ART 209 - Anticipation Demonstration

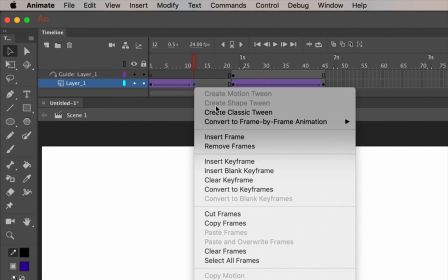[4:09]
And let's select this one, control click, and add a classic tween between this position.
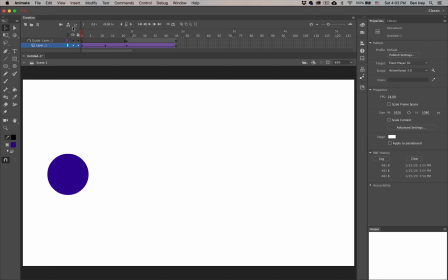[4:15]
So now it goes down and up and jumps. Now let's deal with the timing of our anticipation. I want it to take a long time to really squash down and then very quickly pop up.
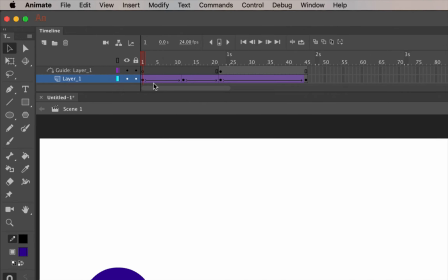[4:30]
So if I look in my timeline, you can see how it's taking just about the same amount of time to go down and up. So all I have to do is to choose my squished moment, and let's bring it in and let it take a shorter amount of time.
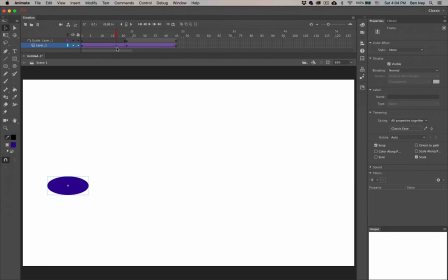[4:44]
I can test this by hitting Control and Return. And now you can see it takes its time squashing down and very quickly popping back up.
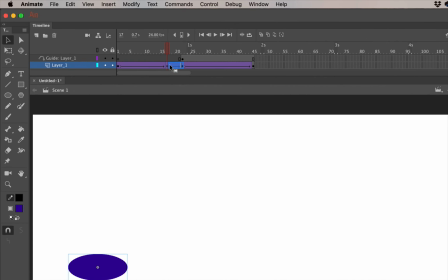[4:54]
And if I wanted to, I can give it even fewer seconds by clicking on that and moving it in as well. Just make sure you got the right one selected and let's move it in for there. Now if I test it, slowly pops back up. This is really adding that anticipation. One thing that I am missing is some slowing in and slowing out.
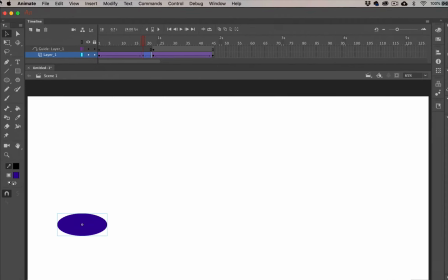[5:15]
So let's add it to here as well.
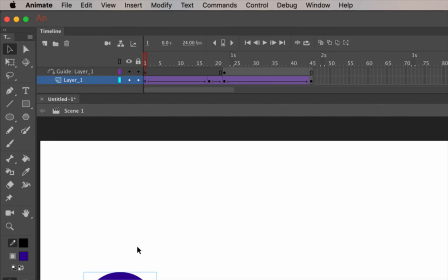[5:17]
For this one, if I want it to start off quickly and then slow in, so this will be a ease out type of ease.
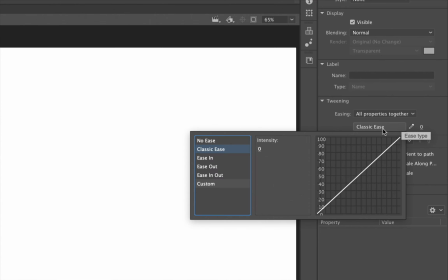[5:25]
So I can go to my label under my properties panel, and let's add some easing out to it. In this case, maybe we'll do a quart type bend. With that, now I can test my movie, and now it's really moving much, much more natural.
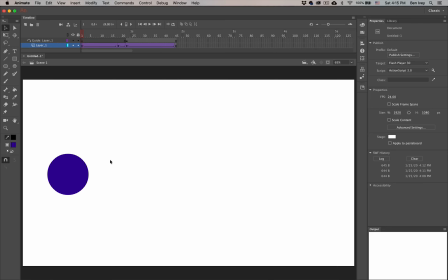[5:44]
Now finally, I want to show you a simple trick that you can also do with easing out that adds a little bit more jitter and really emphasizes that anticipation. To do this, again, let's choose our first frame and return to the tweening motion within our properties.
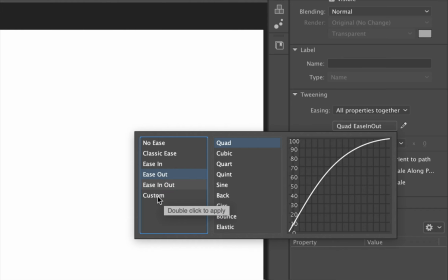[6:01]
Instead of using the ease out type of tweening, we're going to go down to custom and create our own new custom one.
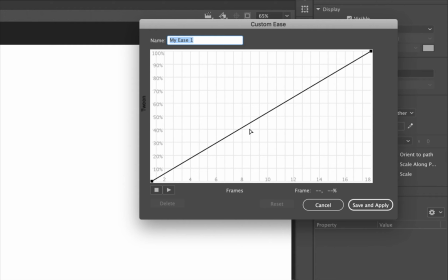[6:09]
So I'm going to double click that. This will give us our own curved line, and you can click on the middle of the line and drag it up. So this will add some custom or easing out to it. Now to really add that jittered effect,
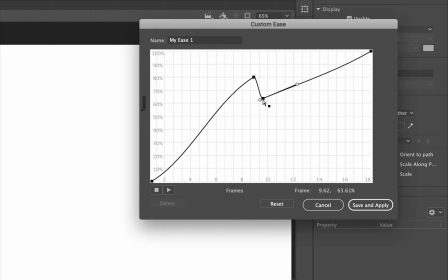[6:24]
I'm going to start to click right about here and then drag down and up multiple times. Essentially, I want to create kind of a roller coaster effect back and forth. And what I'm looking for in this particular movement is to have all of the up and down movements go flat across here.
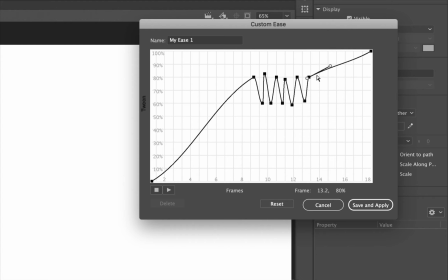[6:43]
So we don't want to follow the curve just yet. We want it to kind of stutter right here. Then finally, it'll start to finish off the rest of it up here.
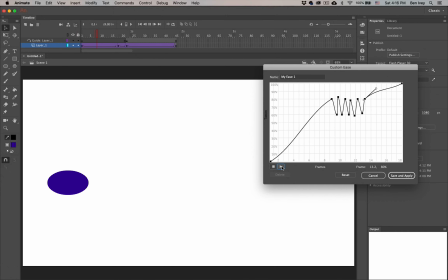[6:52]
If I wanted to test it, I can hit the little play button, and this will show you what it looks like as it moves down. Again, you can adjust these as necessary, bringing them closer together to take up a little bit less time, or to have them move in and out a little bit more based on their position.
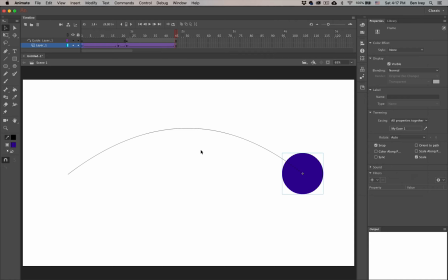[7:09]
But once you get something that you like, you can do save and apply, and this is what your anticipation will look like now. Again, adds just a little bit more emphasis to its jump before it finally jumps out.
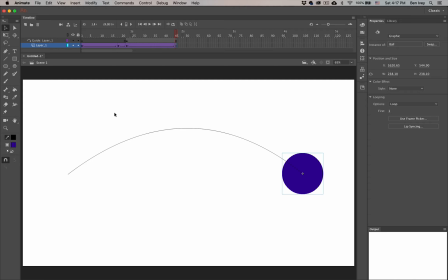[7:26]
Once I'm finished with this, now I've got some good anticipation building up to it. I can animate out the rest of my scene from here.